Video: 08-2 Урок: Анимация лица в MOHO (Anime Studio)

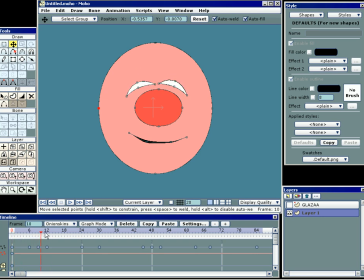1s
Займемся теперь анимацией рта. Когда персонаж моргает, скорее всего, рот может вполне оставаться в покое. Но когда персонаж становится из нормального, довольно-таки ненормальным, в данном случае грустным, рту нужно измениться.
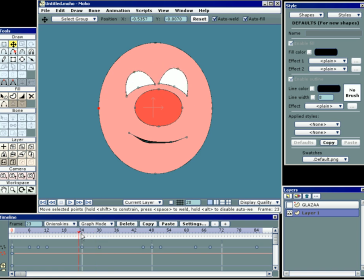19s
Вот мы видим, что с 24 до 30 кадра ему обязательно нужно измениться. Поэтому выделим точки рта и чуть-чуть их пошевелим.
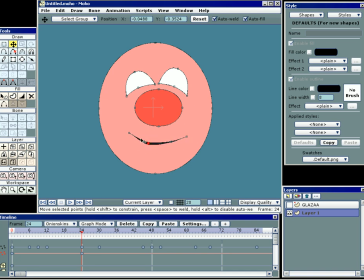34s
Потому что именно с этого момента рот начнет менять свою форму. Если этого не сделать, то, задав ему новую форму в 30 кадре, мы устроим анимацию с самого нулевого кадра по 30.
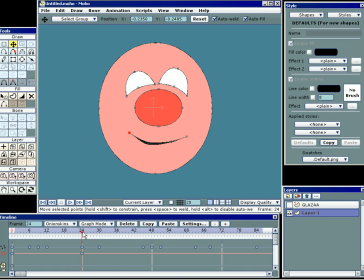54s
Я надеюсь, вы забудете пошевелить в 24 кадре точки рта и убедитесь в этом, что надо обязательно обозначить ключами начало движения. Итак, в 30 кадре меняем форму рта. О!
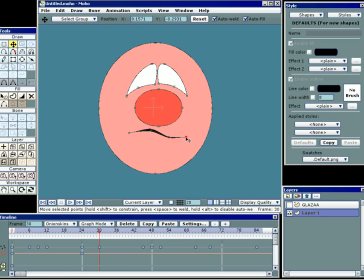72s
Причем полезно пошевелить все точки. Хотя бы немного. Ну, например, вот такой персонаж
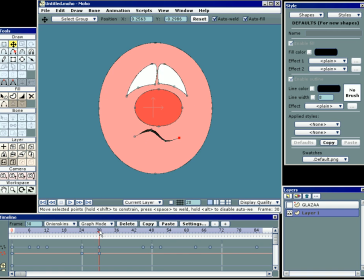87s
с таким ртом выглядит более или менее гармоничным. В нем выражение глаз соответствует выражению рта. В течение некоторого времени, когда глаза демонстрировали свою эмоцию зрителям,
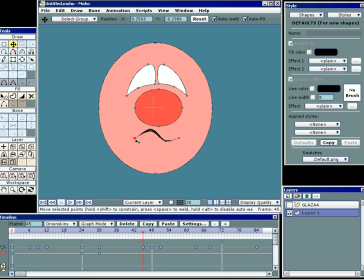105s
полезно немножко пошевелить наш рот. Может быть, чуть-чуть приподнять его. Можно нажать клавишу табулятора, выделятся все точки рта и просто подвигать его весь рот.
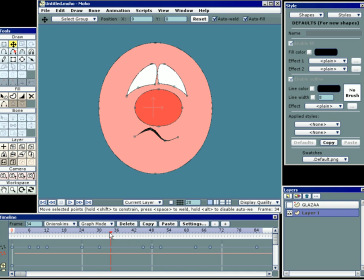125s
Нажмем Enter, снимем выделение. Итак, у нас вот на этом участке между какими-то крупными переменами настроения немножечко дышат глаза и дышит рот, чтобы он не был каменный. Вот здесь, где глаза моргают,
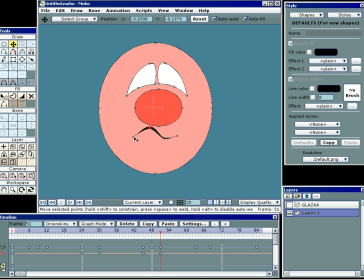145s
можно тоже чуть-чуть взять, да и пошевелить рот. Только шевелить все его точки. Так, чтобы не было каменное. Вот здесь, где у нас ничего не происходит,
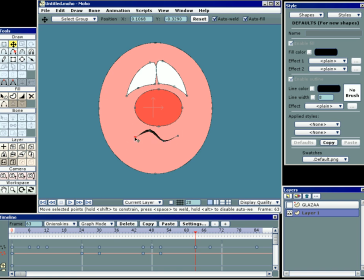158s
я бы тоже взял, да и пошевелил рот, чтобы персонаж не был такой неживой. Вот здесь у нас происходит крупная перемена выражения глаз. Давайте устроим здесь тоже перемену выражения рта.
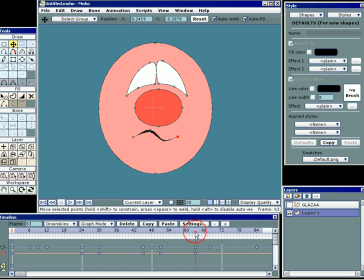179s
Сначала сделали все ключи, обозначили начало анимации рта, а теперь давайте устроим глобальную перемену настроения
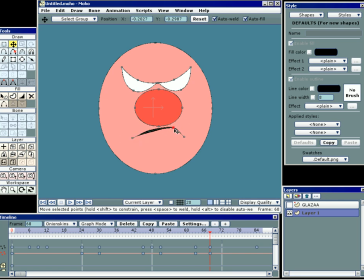199s
рта. Давайте сделаем вот такую. Вот такую. Несимметричную. Вот видите, раз. И наш герой стал суровый и непреклонный. Прищурив глаза, надо также немножко пошевелить рот.
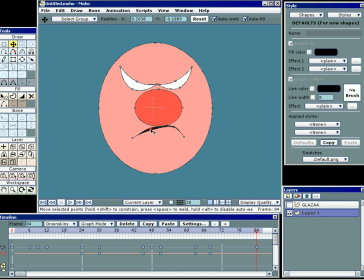219s
Вот давайте его так доведем до полного состояния хищника. Проверяем.
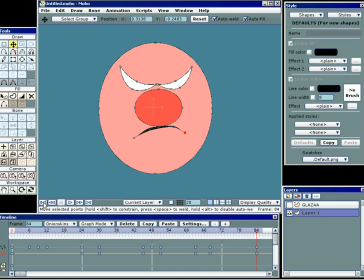234s
Да, аж холодок по коже бежит у меня. Перематываем кино и смотрим его. Персонаж дышит, живет, моргает. Вдруг что-то, может, его испугало.